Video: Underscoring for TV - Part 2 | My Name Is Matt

Creation so by now I'm usually pretty familiar with the whole episode and I can start getting into it This is the fun stuff I mean the other stuff is fun, too, but this is fun also into this stage goes underscoring scenes Underscoring the interview sections whether that's with temp tracks editing those and fitting them in like we did in our last video or Adding transitions kind of smoothing out the whole thing I know I mentioned transitions in stage two But if there are transitions that I didn't have any stuff that I've already made that fits then I'll just have to make something new. In this scene that we saw earlier, just like we did last time, I laid out my outline for this specific scene, beginning, middle, and end, and then decided where I could use music to lift the energy even higher.
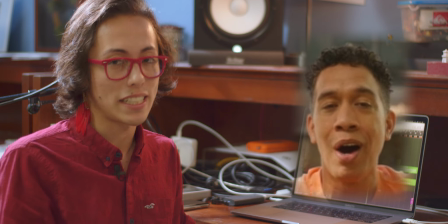(4:55)
In this scene, Uncle Moses explains what racism is to our group of kids from Aloha Elementary School.
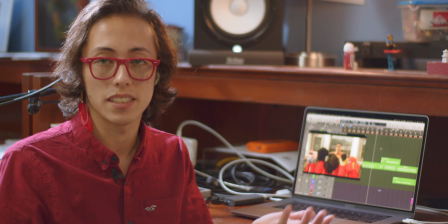(5:02)
Uncle Moses speaks and the kids ask questions. I felt that it didn't need any music.
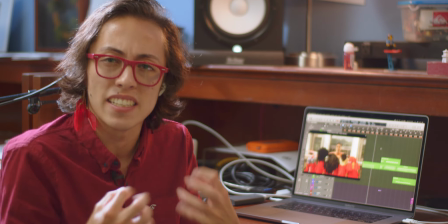(5:06)
Then at the emotional climax, swelling strings on a unsettling chord that kind of emphasize how they were feeling.
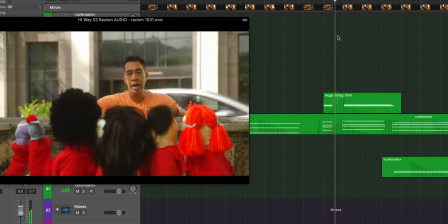(5:14) But we still have to do something about it! Hold on, you guys! One more time, let's breathe together.
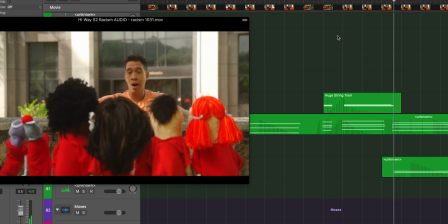(5:21) Hanu. Ha. Ha. Mike Hanyu.
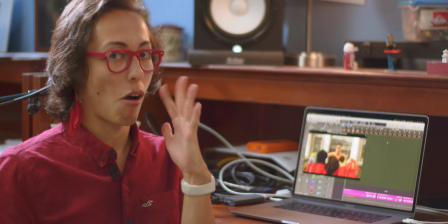(5:26)
And then it continues through the rest of the scene without music. In the next video, I'll go further into depth on how I underscore for these narrative scenes. Super fun! Here's a scene where I use mostly pre-made tracks taken from a show I sound designed years ago.
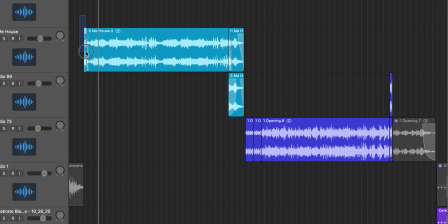(5:40)
So here you can see the first track right there is the intro turned up a bit cause there's no talking yet. This is the majority of the person talking. This is the end of that track. And then a shift in the scene, it's an interview scene to another piece of music.
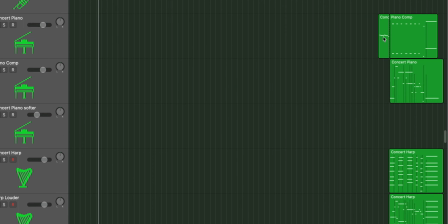(5:56)
Scroll down here and here is the music that I composed to come out of the pre-made music and end the scene in a nice way. Just like we did in the last video, we're slowly shifting from the temp track into new music.
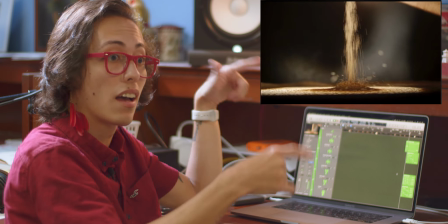(6:10) Because he doesn't know my name correctly. It might be easier for you to shorten someone's name or to call them something else, but...
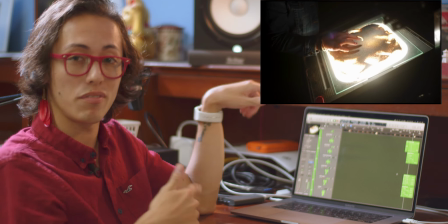(6:18)
So it's just a continuation of the previous melody from the track,
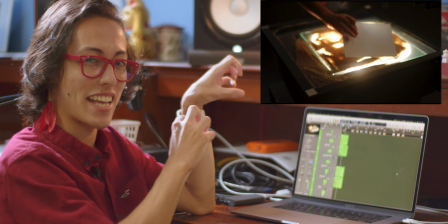(6:23)
but this way I can control exactly how it ends so I can make it end right with her words.
...and gifted a name by their family.
I'm able to use the end of that music to transition us into the next scene. When I started working on the show, I was compelled for some reason to make every single piece of music from scratch every time. You don't have to do that. Sometimes it's nice to reuse assets that you've already made. It saves time and it kind of keeps the show consistent across multiple episodes. And that's everything. After I'm done with those three phases, I'll upload, we'll all watch, review, notes, edit, And then the fourth last semi-stage is me tweaking and fixing and just getting it a little bit closer to perfect It's never gonna be perfect It has to be on TV But almost perfect and done is better than perfect and never done Is that everything? Does this even make any sense? Do you have any questions? I don't know. We're all gonna die some day Hey, that's everything. I hope you had fun. Thanks for hanging out with me. See you next time